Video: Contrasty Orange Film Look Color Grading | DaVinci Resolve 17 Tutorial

So there are many ways to make a film look with S-Log, but my favorite one is get the orange.
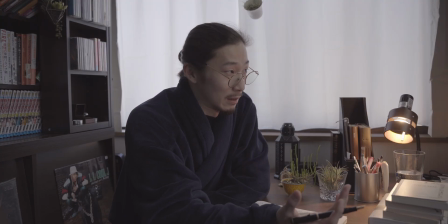So today we're gonna do it from this to this.
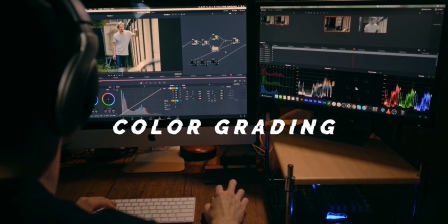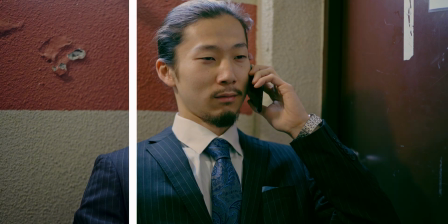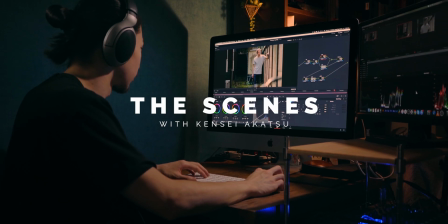How's it going, people? Welcome back to another new episode of The Scenes, and thank you for tuning in again. So first, thanks for a lot of views and comments on my videos, really appreciate it.
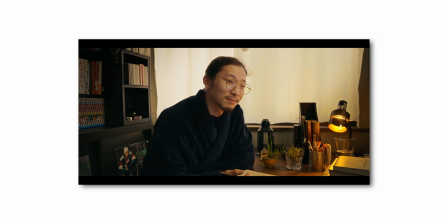So last time I uploaded the vlog, and today I'd like to pick up this orange film look scene for this episode. So today I'm gonna show you guys how to make contrasty orange film look in DaVinci Resolve. Okay, as always, let me pass the microphone to the guy who does the color, and let's breathe a new life into the footage. Enjoy. Hi guys, welcome back. Okay, first, let's take a look at this footage. So this is S-Log 2 from Sony A7III.
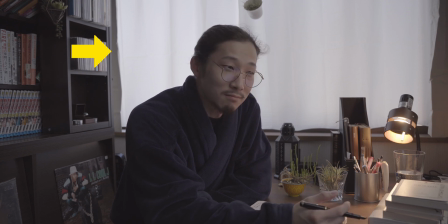As you can see, there is a huge window right here, and I'm using this to make a warm, classic, orange mood for this shot. So this window will be the key this time. Okay, so this is a node tree. So this area is basic, and those are look.
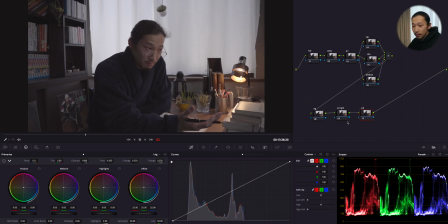And from here, those are spice to make this scene better. Okay, first, let me decide the total temperature and tint of this image. The reason why I do this before contrast and exposure is that I want to set the main color first.
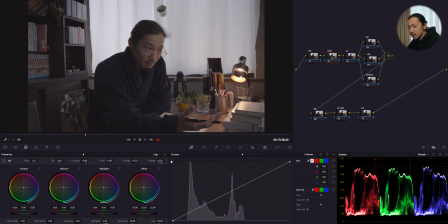And based on that, I'm going to continue to color grade the whole image. So the easiest way to change the color is temperature and tint, temp and tint. So this time I want an orange and a little bit of green. So I'm getting more orange by using this temp,
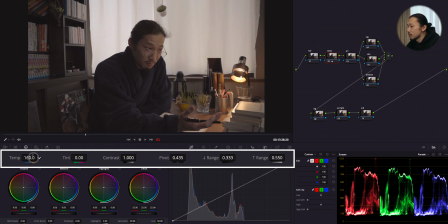just maybe like this, and a little bit of green,
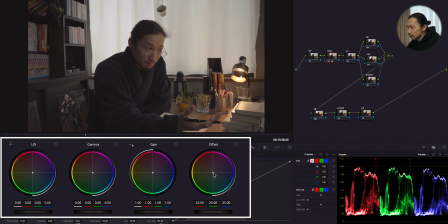just a little bit. Okay, and also using this offset, shift this to red side. Yep, something like this. And maybe also shift this gamma to red side too, but just a little bit.
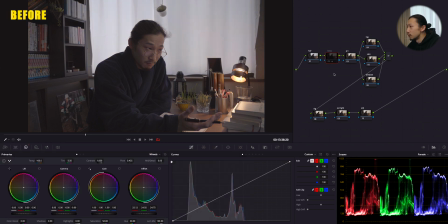See, if I do this before and after, it's already making the mood. So next, moving to primaries. And here, I'm gonna give it the basic contrast. So right here, I'll answer the question I got, which is, why do I use this easy contrast and saturation? Well, the answer is because they're easy to use. You know, I get basic contrast with this and see what should I do about details.
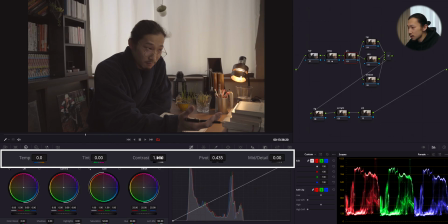For example, right now, I'm gonna gain this contrast until I get it enough, like maybe 1.2 will work, something like this. So now look at this image.
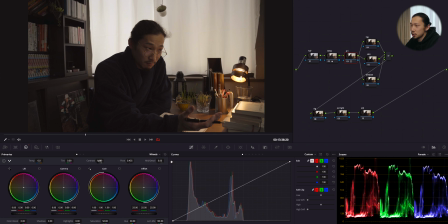I want more clear separation of shadow and highlights, but also I don't want to crush it. So right here, I'm using this pivot to get more light, just like this.
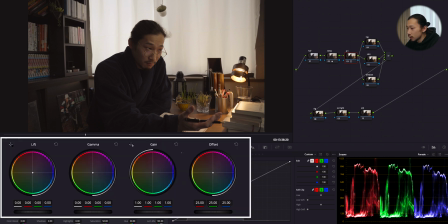Now it's getting more light, and also boost this gain like this. Yep, also gamma. Yep, much better.
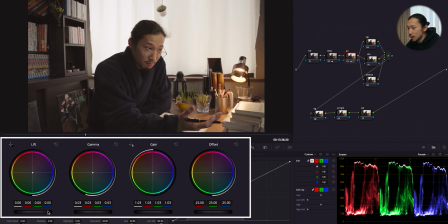And bring lift down to make shadow more darker.
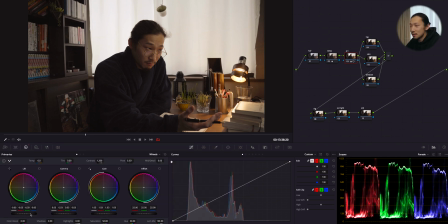Now it's more contrasty, very punchy, very good. And now I feel highlight on this window is kind of too much, so I'm gonna lower this highlight.
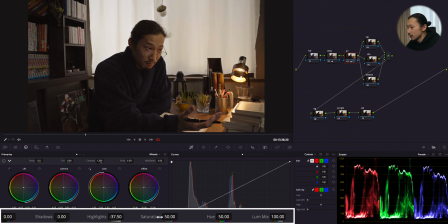Just like this. And at the last, I'm giving the saturation with this. Yeah, this will work. Something like this. Hope it helps. So next one is HDR tool. So right here, let's dive into this highlight.
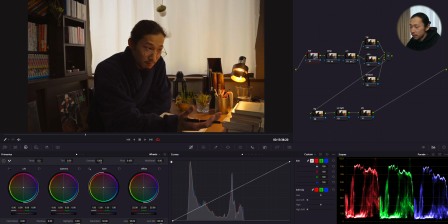So I'm using a new feature of DaVinci Resolve 17, which is HDR tool, high dynamic range.
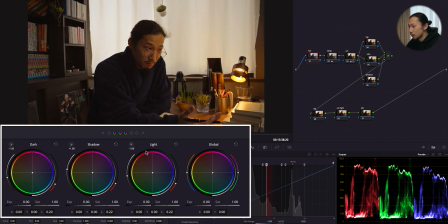As you can see, there are many wheels right here, like a dark, shadow, light, and highlight, and specular.
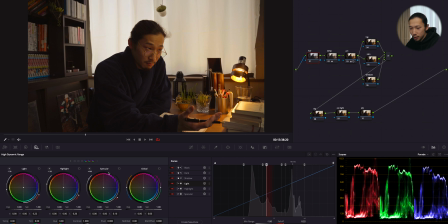So this tool allows you to control very specific areas of exposure. And the cool thing about this tool is that you can decide the range by yourself.
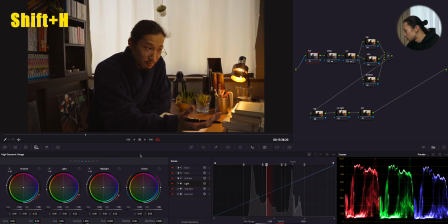So first, select this logo and hit Shift plus H and select whatever you want.
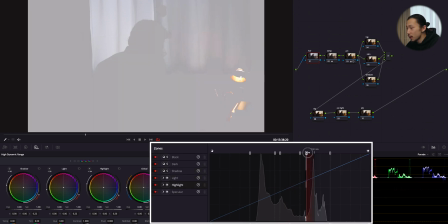For example, I'm selecting the highlight, and you can set the range of this highlight by moving this bar like this. So I want to apply this on window, so find a spot where I can select it. And I'm going to lower this highlight. Just like this.
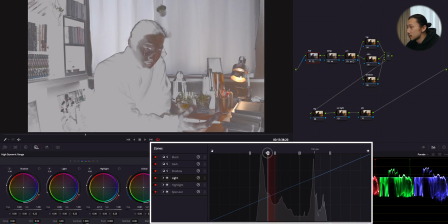And also apply this light on skin and other highlight area. Let me see what I can do. I think somewhere around this, and boost this light.
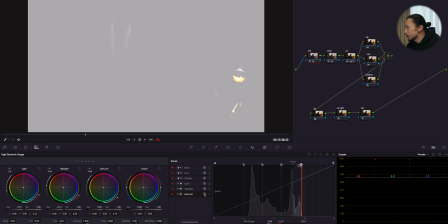And at last, I'm going to apply this specular on this brightest highlights of this image, which is this practical light. So just find the spot, which is around right here.
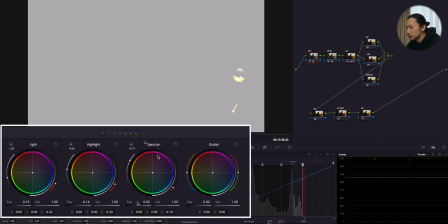And of course, I'm gonna lower it.
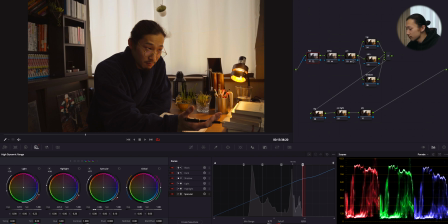Yep, something like this. So right now, if I do before and after, again, this is before, after, before, after. Well, now I just gained the light and skin without losing details and window. So like this, you can control the detail of light. Very powerful tool. But to me, I don't know if I'm gonna use this every time because I feel it's just, you know, overkilling for just a vlog or something like that.
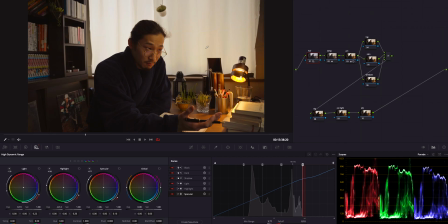But definitely sometimes it's so powerful. So now we are getting into the look. But before messing around with colors, let's pull the skin out first. So this time I think it's gonna be a little bit tricky because the skin and other things such as this practical light are sharing like the same colors,
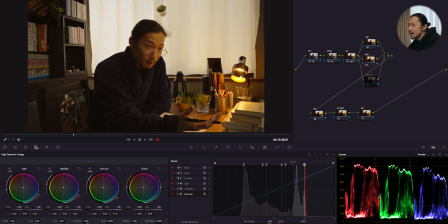like this orange and yellow. But what I need is only the color on skin. So first I'll make the circle mask over the face. Just like this, and feather this out. And now actually using a qualifier to pull the key.
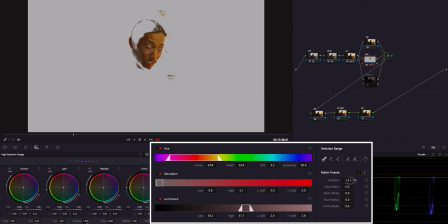Yeah, I guess this is all right. And add some denoise. Like this, and add some blur.
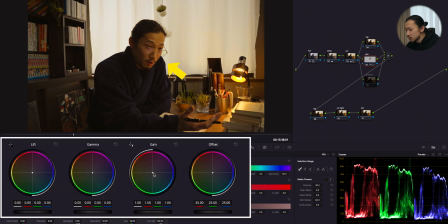Okay, this is good. So first, let's make the balance even. So first, I'm gonna shift this gain to get rid of too much of yellow and red. Something like this. And giving a little bit of magenta on skin by using this gamma.
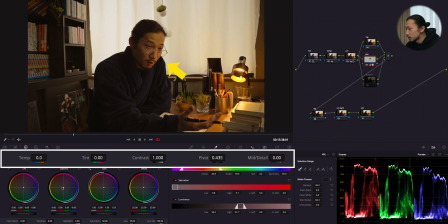And lower the mitten detail to make it smoother. Very good. And give it extra light by boosting mid area of this curve.
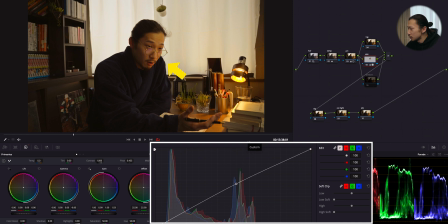Something like this. And at last, by using hue versus saturation right here, and I'm gonna make point on red and yellow because right now the saturation on skin is too much. So I'm just gonna lower this a little bit.
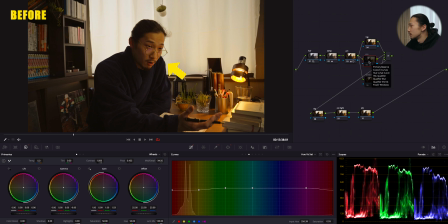So right now, if I do before and after, this is before, after, before, after. Yeah, it's back. Okay, now let's do the log wheels. Here, the game changes. By the way, because we pulled the skin out before, no matter what you do,
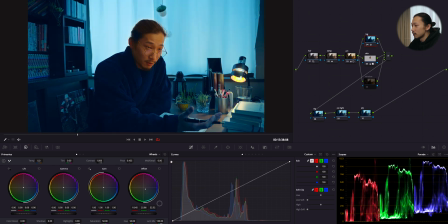nothing will affect on this skin, see?
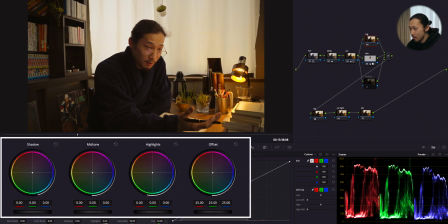So only I'm gonna use is log wheels as always, that's it. So first I'm gonna shift this mid-tone to red side. And also highlight to yellow.
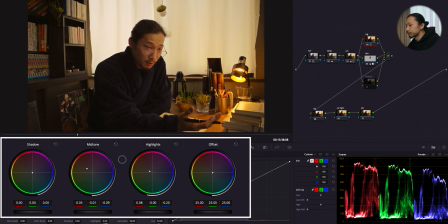I'll stop right here. And moving shadow to cyan.
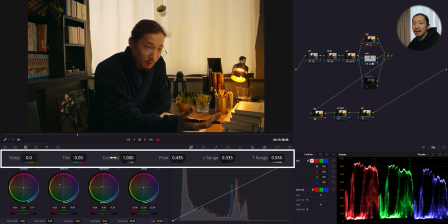Probably around here, not too much. And as the small spice, I'll get some contrast. Just like this. Okay, this is before and after. Before, after.